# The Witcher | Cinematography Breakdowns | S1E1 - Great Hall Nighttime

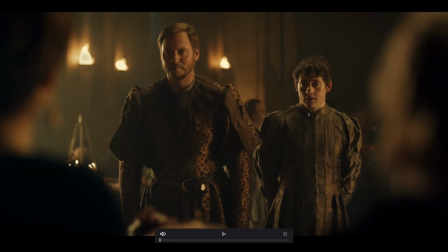722s
We've got these two guys stepping up and very hot edge on this side for both of them, which makes me think there's something just off frame here, maybe an 8x8 at a distance, maybe 16 feet back. So you've got an 8x8, 16 feet back, and that's keying them with that edge. And then we've got something much softer on this side.
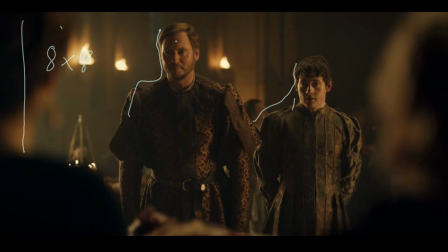758s
So they're kind of lit from both sides, but that's wrapping a little bit more on both of them just here. And they're just left with that dark area in between the two, like that.
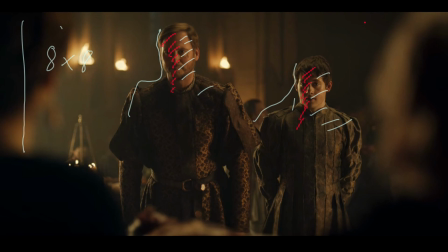775s
So I'd say a much softer source, and maybe say 12 by closer up. And the fall off isn't that great between the two of them, but they're pretty close together. So yeah, I get a 12 by on this side. So 12 by 12 on there,
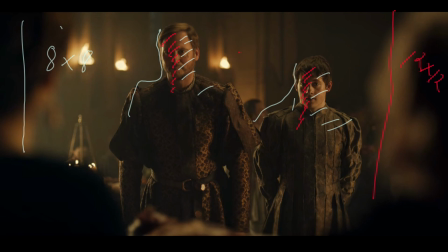796s
wrapping around, probably coming in, yeah, just behind where everyone is just here. So they've moved around the set a bit, and we've got quite a lot of atmosphere in the background as well, but we've still got those lovely, lively lamps going on, which help to bring it all to life. One of the things that I've enjoyed particularly about this scene is being able to see how a DP approaches the same room at different times of day, and how you position within the world that you're creating what your motivating sources are. Obviously everything here is firelight of some description, apart from daylight and moonlight and anything magical.
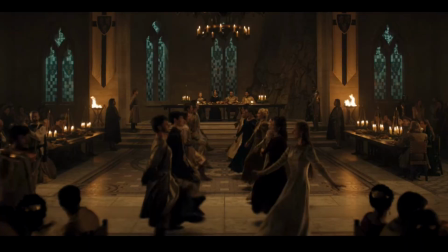839s
So we're establishing sort of a green tone to moonlight almost in the background, which sits as a really strong contrast to those orange tones all throughout. But it's something which knits in a lot with the characters. So their cloaks are green, the chairs have green cushions, there's lots of green elements, rich, deep greens within their family crest, I believe. So it's definitely something which is driving the character as well as driving the motivation for the look of the scene,
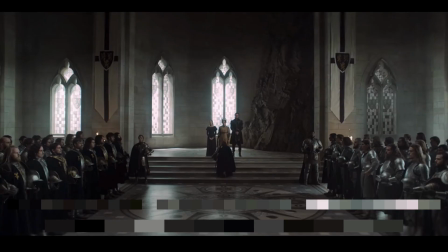874s
and just comparing those two situations where you've got a different vibe, where you've got a different motivation for the light source, and how that affects the way that the characters look and where everything sits.
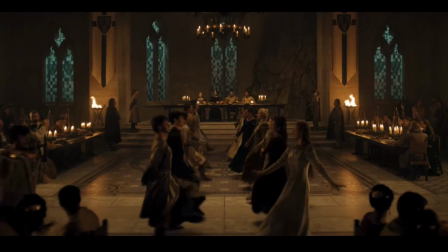892s
And throughout this you've got a very similar setup of characters.
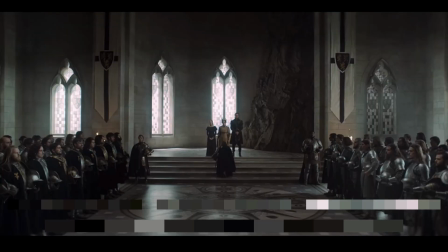898s
So here you've got faces, you can see them all lined up on the left and the right, and you can see what the light is doing.
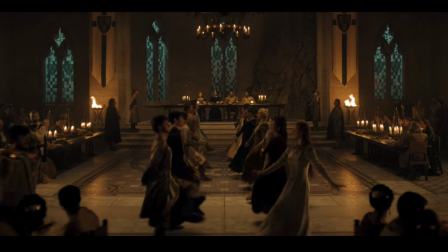904s
Here you've got the same thing, face on the left and the right, you can see what they're doing. The two scenes have
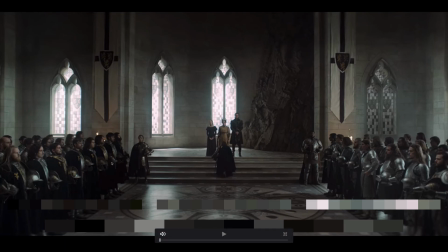912s
very similar contrast in some areas, so you've got really deep blacks on the left-hand side there, and just on these guys here.
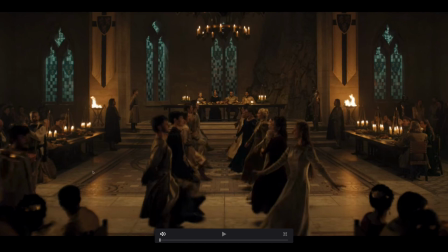920s
And then you've got a similar thing, you've got very deep blacks, but it's the way that the stonework changes,
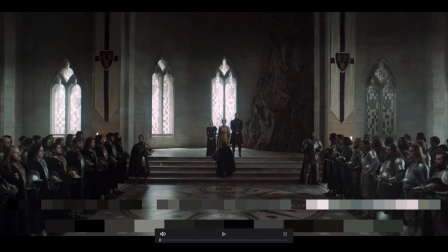926s
it's the way that the reflections shift, so they're no longer in the same positions, which changes the vibe of the whole space. It's the way that the light wraps or doesn't wrap around the characters,
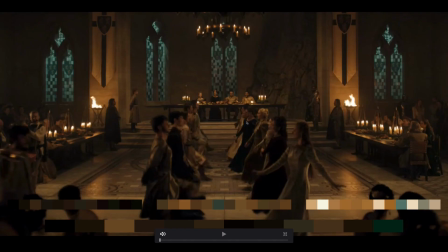939s
and that is also driven by the story and what they're trying to evoke.
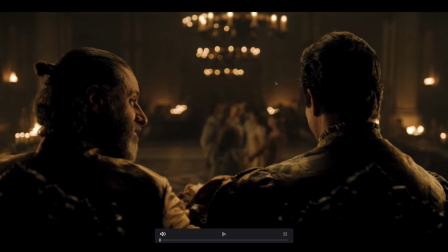944s
I love this frame, it's probably my favorite out of the whole set just here, because we've got that really rich, deep shadow on both of them, and this light still feels well motivated with all of the sources that we've seen in the shot.
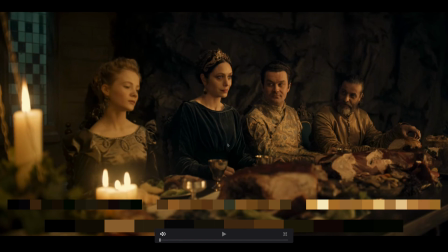962s
Some of the others I feel like come across a little bit flat, and that's just flat for my taste.